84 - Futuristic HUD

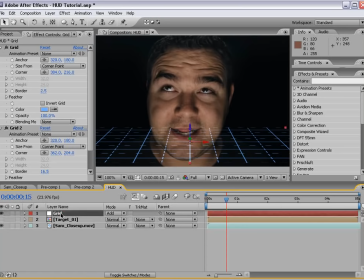(8:19)
Now let's add a little bit of life by adding some rotation to the Y axis.
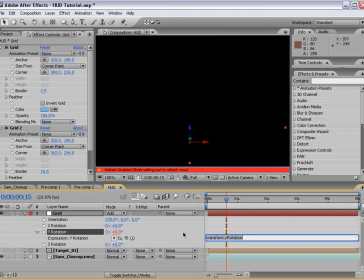(8:23)
So hit R, Alt click on the Y rotation, and we'll just type wiggle 0.25, 100. So 0.25 times a second, we're going to randomly,
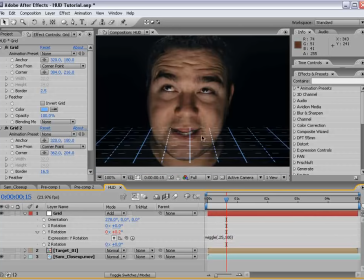(8:37)
you know, go around 100 pixel change, or in this case 100 degrees. So that way we get that look, and maybe not so much, maybe just 50 degrees. Wow, that's a lot.
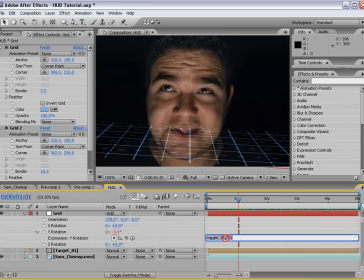(8:53)
25. Not too much. And we'll turn up the speed of this to maybe 0.5. So that's kind of cool, and you could even probably add it into the X rotation if you wanted to, but this should work for right now.
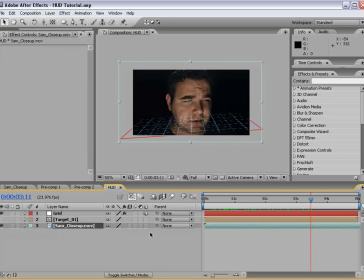(9:12)
The other thing we want to make sure we do is make our SAM close-up footage 3D, and then actually we'll pre-compose it,
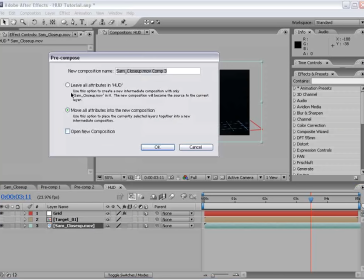(9:19)
and let's leave all attributes here.
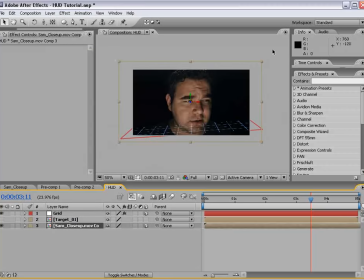(9:22)
And the reason why is that way it stays full screen, and then we can, you know, move it around when the camera moves.
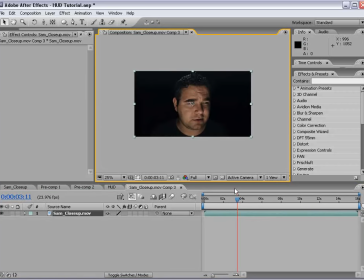(9:30)
But then if we Alt double-click on it, we can come into the comp where it's full screen and create a new adjustment layer.
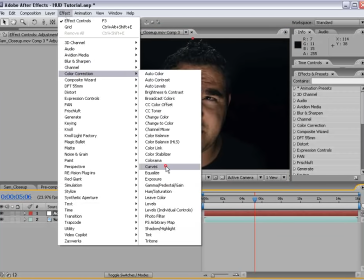(9:38)
And then we'll choose Effect, Color Correction, Curves. And we'll bring the darkness down just a bit.
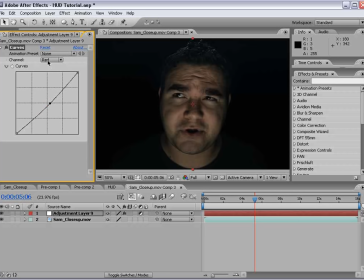(9:45)
And maybe to the red channel, we'll bring it in so we kind of create a bluish look. And then we'll take the ellipse tool and draw a circle kind of around the main part of his face,
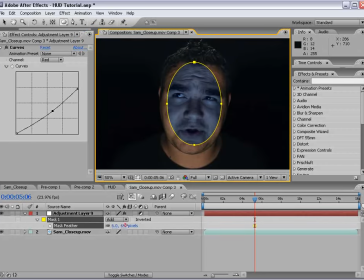(10:08)
and then hit F and feather it out a lot. And then we're going to subtract it and maybe hit MM and expand it a bit.
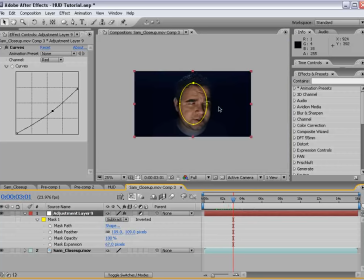(10:19)
So the trick here is to kind of make it look like there's limited light coming into his mask. So you can kind of play around with this depending on what you think it would be like.
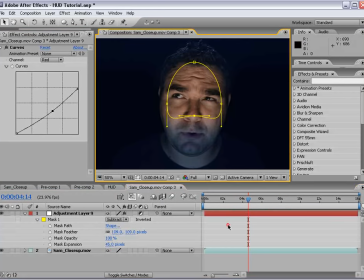(10:31)
But maybe you just want the eyes to be lit up, looking at this different information.
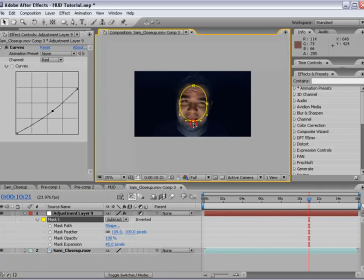(10:37)
So whatever you prefer, this is probably good where we just see a little bit of his face there.
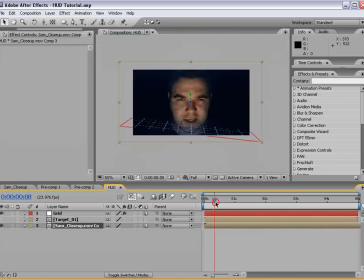(10:44)
And then if we close that comp, you can see it's updated here.
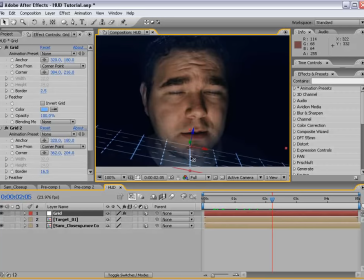(10:48)
Now our grid is overlapping, so we'll move our grid forward a bit and back up.
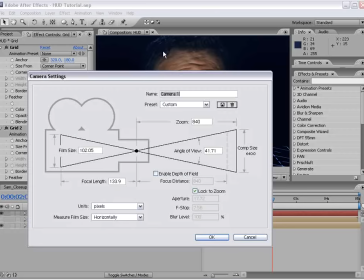(10:55)
Now we will create a new camera now. So new camera, and we want it to be pretty wide because in order for a camera to fit inside of a mask,
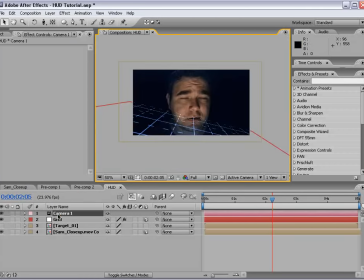(11:05)
it's going to take some doing. So we'll make it wide and we'll take this layer, maybe scale it down and move it up here and rotate it down.
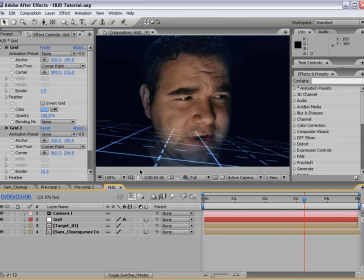(11:22)
So that's kind of cool. Now the other thing, we want to turn on the camera depth of field. So if I hit AA, we can turn on the depth of field.
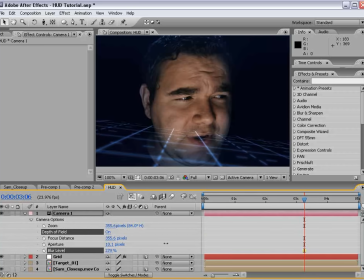(11:34)
And if we turn up the blur amount, we can get some nice depth. And this is probably, a good amount for right now.
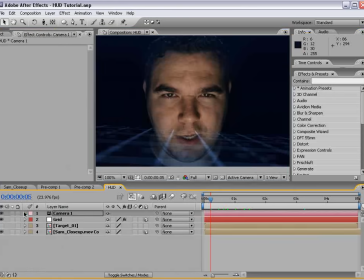(11:46)
And that looks pretty cool. So that's kind of a setup, and let's go ahead and build another, techie system.
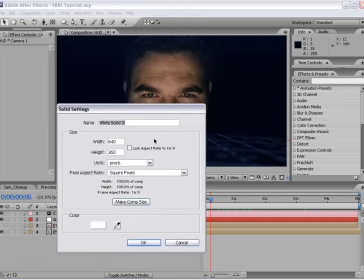(11:53)
What we'll do is we'll create a new solid, and we'll go ahead and make it comp size and choose OK.
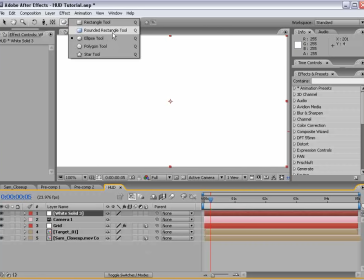(12:02)
We're going to take the rounded rectangle tool.
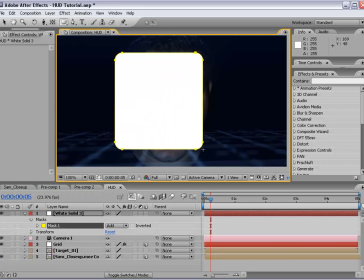(12:04)
Now, I'm sorry if you're not on CS3 and above, but you can probably create this shape on your own, I'm sure.
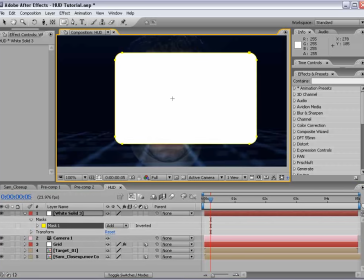(12:11)
And we're just going to create that shape.
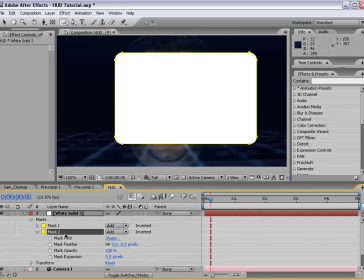(12:14)
And then we're going to duplicate the mask, and in the second one, again, we're going to subtract it and then feather it.
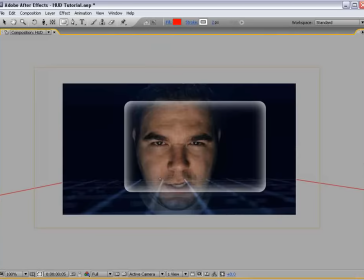(12:23)
So that creates kind of a nice, window look.